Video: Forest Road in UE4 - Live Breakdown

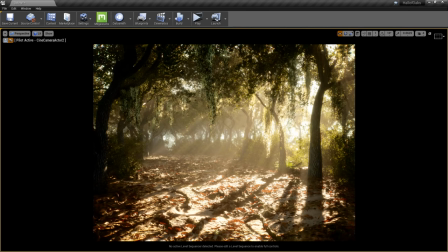2460s
at the same time uh it's good to try to keep on focus here uh dennis wants to know would the scene take way too much time to make in 3d studio max i don't see why it would honestly it may have been faster to do in max but i don't do offline rendering
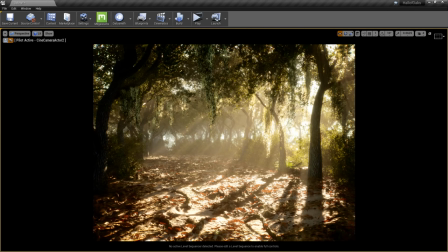2475s
i haven't touched a tool like v-ray since 2005 to give you an idea of how old I am so I can't speak authoritatively there either but I don't see any reason why you can't work quickly in an offline renderer it's ultimately what you're more comfortable with and what you want to make
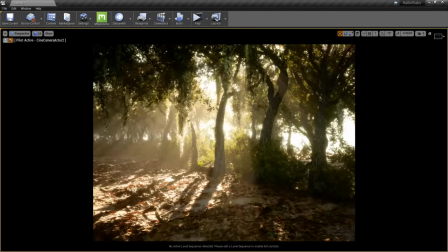2494s
and what you want to work with the only thing that matters in terms of speed is what you
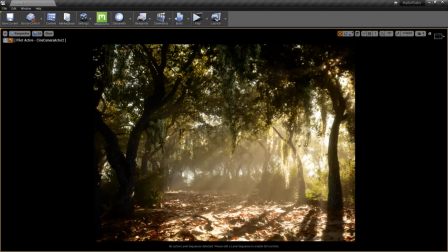2499s
can do if you get good at the software that you're using you will get
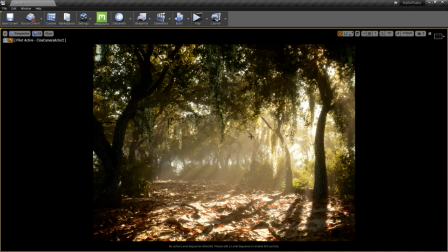2504s
faster at it the more you use it the faster you get I've been using unreal since gosh 2008 2007 so i've been using it for close to 13 years now i've been using max since 2001 so about 18 years so i work
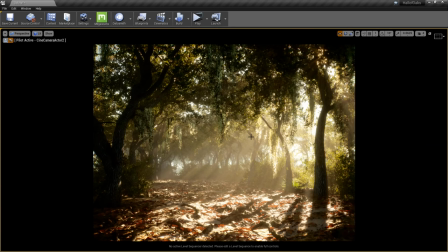2520s
quickly in max i work quickly in unreal they're they're both tools that i feel very at home in so that's why i work primarily with those tools what you work with and what you find comfortable to work with they're all ultimately going to be personal options for you personal opinions i can't tell you how to work but i
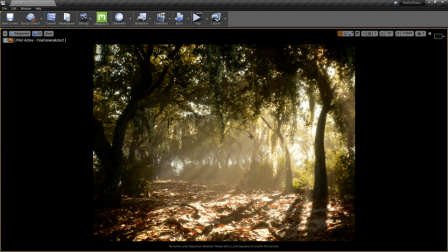2536s
can tell you that i think a universal truth is whatever you work best in is going to be what you work best in so lost with dan wants to know do you ever mess around with low poly scenes i've seen some fun cartoon styles what is your favorite thing to
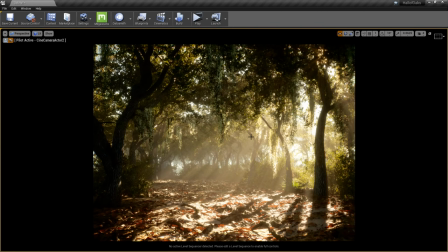2551s
create in your off time this was my off time i i just made this because i just wanted to get this memory out of my head and stop forgetting to make it i had even gone so far as to make a google earth pin on the specific location saying don't forget to make this the problem was i hadn't opened google earth in a long time so i forgot to look at it
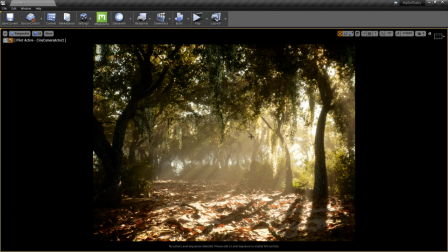2572s
but uh do i ever mess around with low poly scenes not very much um i it's not a style that really pulls me personally i know a lot of people love it i appreciate when people make amazing low poly work it's just not something that i like to make uh let's see
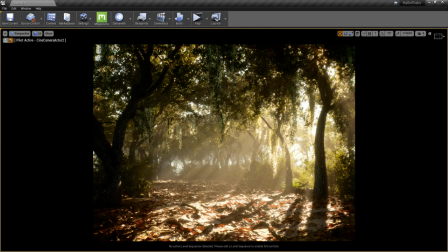2587s
beklav wants to know are the dead leaves using emissive color or is that subsurface it's absolutely subsurface every little bit of that
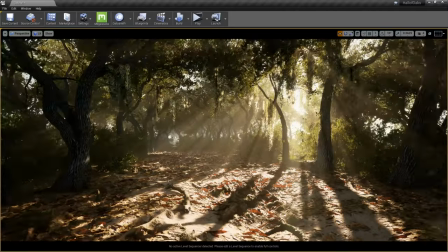2597s
this scene would not look anywhere near as real as it does
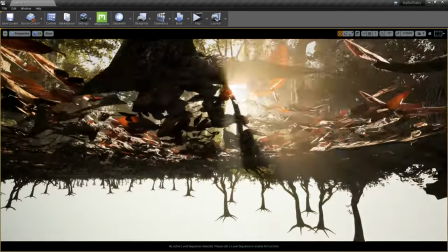2602s
if it was not using subsurface you can kind of see the effect it's having right now if it was
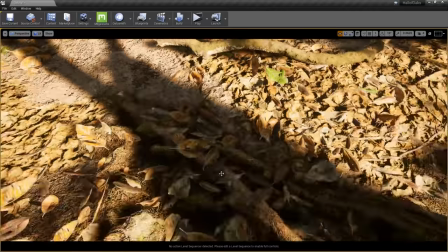2606s
emissive these leaves and the shadows would actually be emitting light so
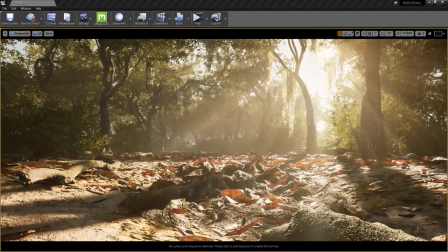2611s
we can actually go through and control that through the material instances that I showed off earlier so
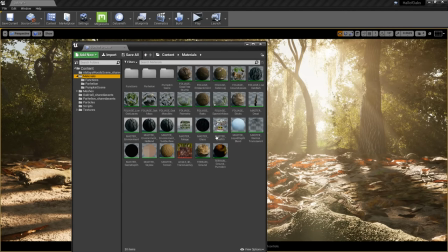2617s
if I come in here it to my leaf which I believe is this
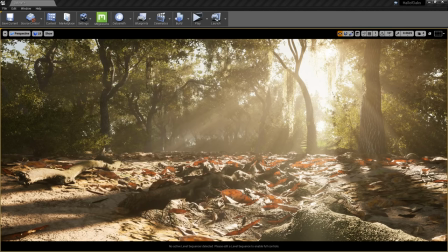2622s
one right here okay and then pull this over all right
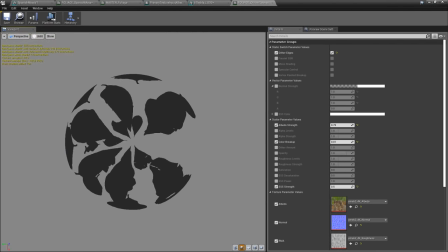2627s
you can see it looks kind of wonky in here I don't quite understand why my shader makes everything turn gray in here doesn't
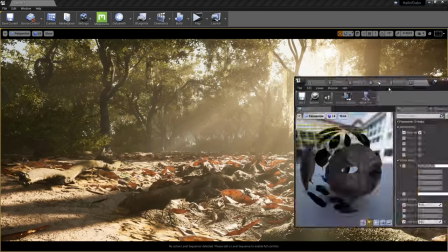2635s
really make any sense there must be something that I've forgotten to check inside of unreal but here's what it looks like when I start playing with the subsurface values in
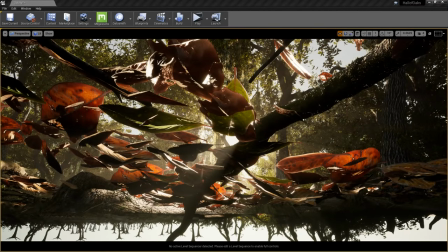2642s
here so keep an eye on the screen if I change the subsurface strength to one you see how much
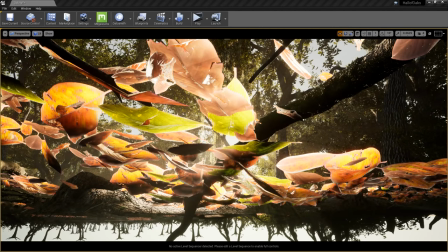2647s
brighter it is 2 5 25 500 it's
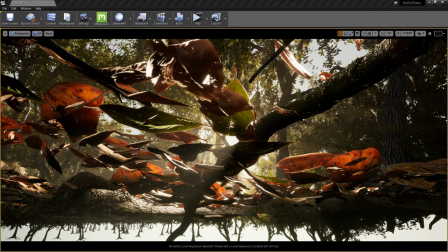2652s
all being driven by that texture without subsurface this looks really
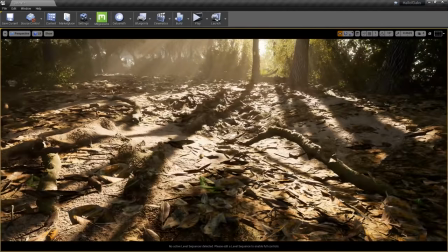2656s
flat in fact it doesn't look much different than the dirt but with this just a little bit of subsurface suddenly they pop into view and they look like leaves and
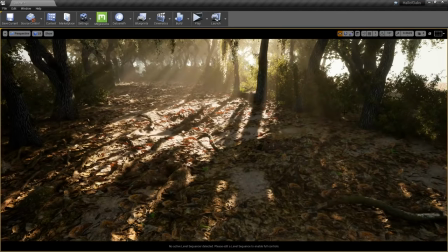2666s
like i just i love subsurface it's amazing and if it's done right it's
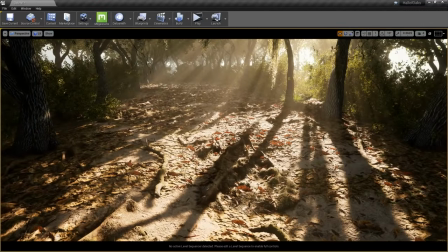2671s
incredible that it even gets done in real time though with the way these engines are
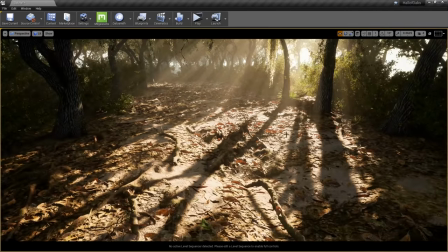2675s
optimized just completely confounds me as somebody who doesn't work in programming and doesn't have no idea how this stuff is put together all i know is that i have a set of tools i can work with that i can make things with so to the guys at epic you guys are amazing i love that you've made these tools available for us to
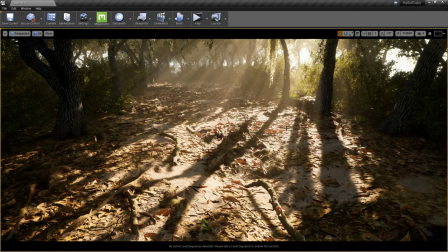2693s
work with and that they're so high quality that even people like me can come in here and be like i made this unreal engine allowed me to do it quixel's mega scans allowed me to do this speedtree allowed me to do this and autodesk 3ds max allowed me to do all these tools